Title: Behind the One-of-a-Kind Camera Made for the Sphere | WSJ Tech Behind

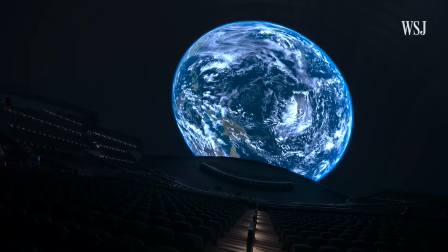(4:08)
That gives the illusion of being there.
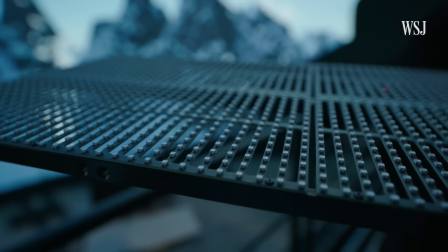(4:11)
Each of these lights make up one pixel of the screen, about 170 million in total,
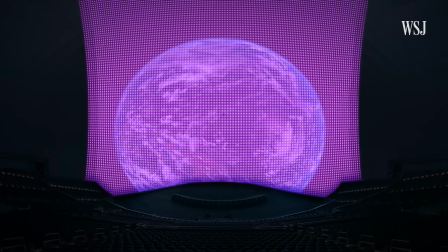(4:18)
that wrap around and above the nearly 18,000 seats in the theater. That makes up the 16K by 16K resolution,
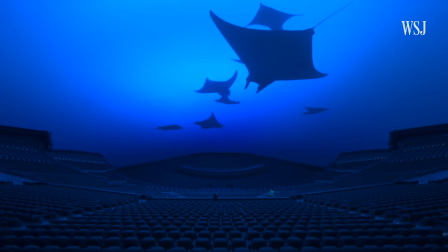(4:25)
which means there are about 16,000 of those lights both vertically and horizontally that translate the pixels captured from the camera into an image.
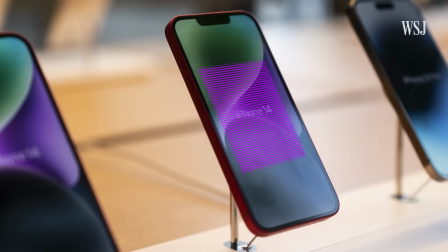(4:34)
To compare, your iPhone screen only has about 2,500 by 1,000 pixels. You need a lot of pixels, a lot of detail everywhere, because an audience member might be looking in this direction, another one might be looking in this direction, so everywhere on the screen is an important part of the screen.
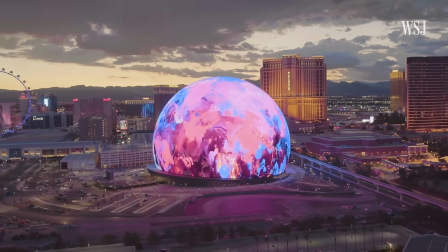(4:51)
And that's not the only thing that makes Sphere so immersive.
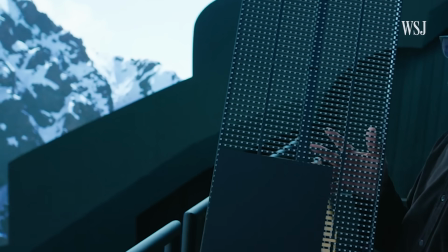(4:55)
These holes in the panel allow for sound to pass through, since the speakers are behind the screen,
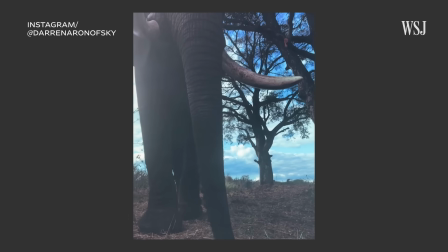(5:01)
and different sounds can emit from different parts of the screen at the same time.
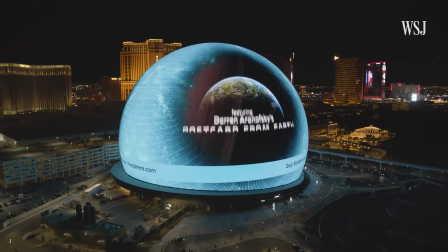(5:07)
The $2.3 billion venue also has physical effects, like changing temperatures,
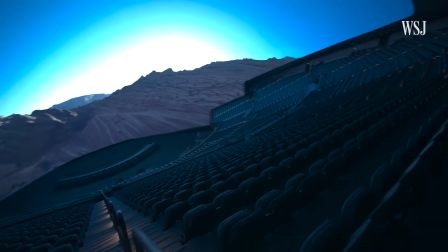(5:13)
breezes and scents, as well as 10,000 seats that vibrate to respond to scenes in the movie.
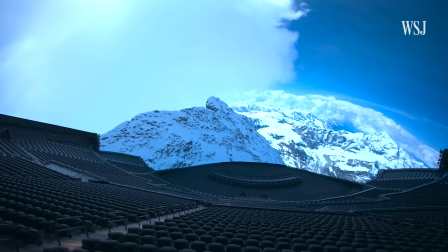(5:19)
But the screen is the centerpiece. And to create a movie with a huge high-definition camera for a huge high-definition theater,
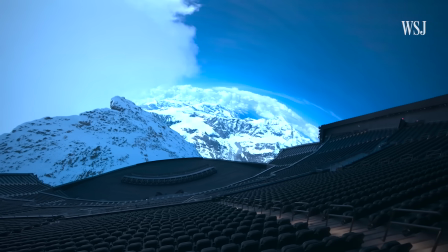(5:27)
Aronofsky and his team had to think carefully about what they were shooting. You can't really hide behind anything when you're shooting with Big Sky, because everything is sharp.
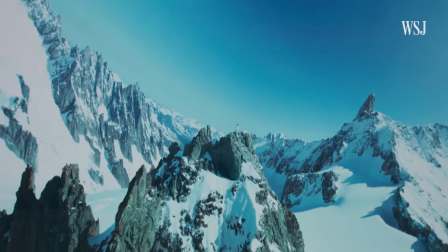(5:37)
And if there's any mistakes, they're just there. This shot of a climber on the Alps, for example, took some trial and error.
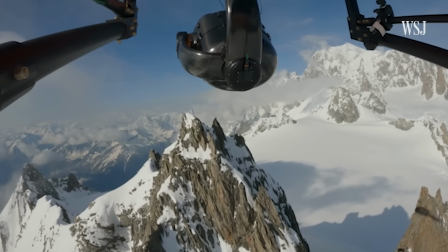(5:45)
You're looking over Dwayne the climber and you're seeing this kind of valley below. And without seeing like the depth of the mountains behind, you kind of lost the environment.
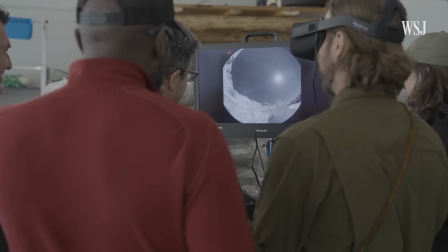(5:53)
It didn't feel as risky. Andrew Shulkend is the director of photography for Sphere and worked with Aronofsky on Postcard.
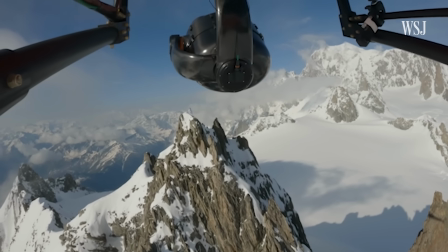(6:00)
It felt riskier and more special that he was on this kind of spire in front of this snowy landscape.
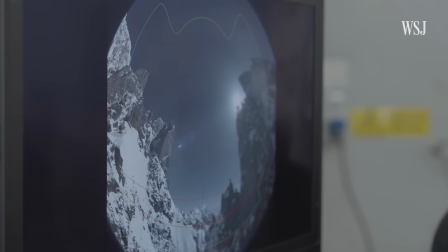(6:05)
That footage eventually made its way to the screen in the Sphere.
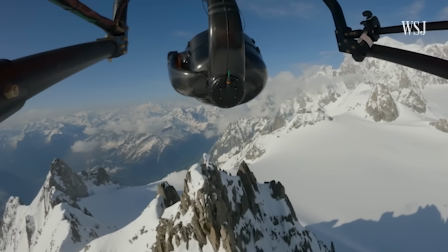(6:08)
I remember we were in the edit when I saw that and got super excited, but we couldn't tell what it was because it was just in 4K.
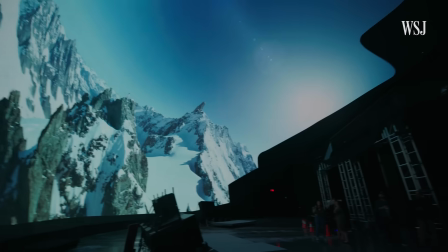(6:17)
And then we had to go through the process of up-resing it to be able to see it in big dome.
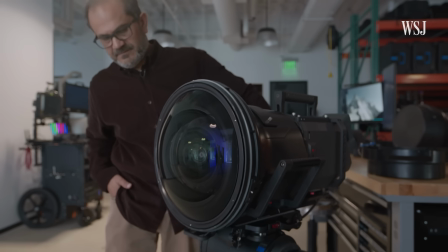(6:23)
Sphere is still perfecting some elements of the camera, like improving its ability to shoot very tiny objects and making it easier to use.
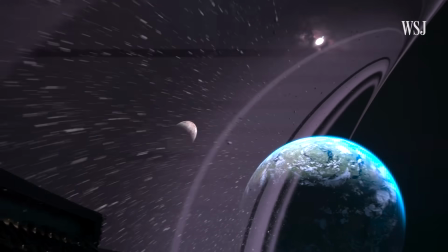(6:30)
But the next big step is getting it onto the International Space Station.
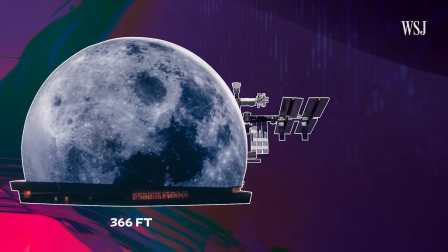(6:35)
The screen is so big that the ISS can actually fit inside the screen. And so we can convey to people an experience of doing a spacewalk that actually is realistic. One of the things that we're very interested in as SPEAR is to use the venue and the technology for science.
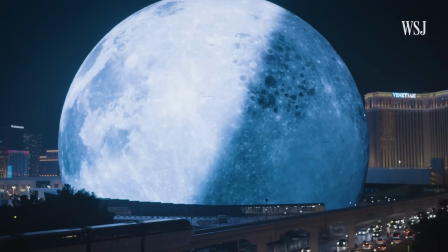(6:53)
And so that's the type of things that we're sort of curious about and will potentially explore in the future.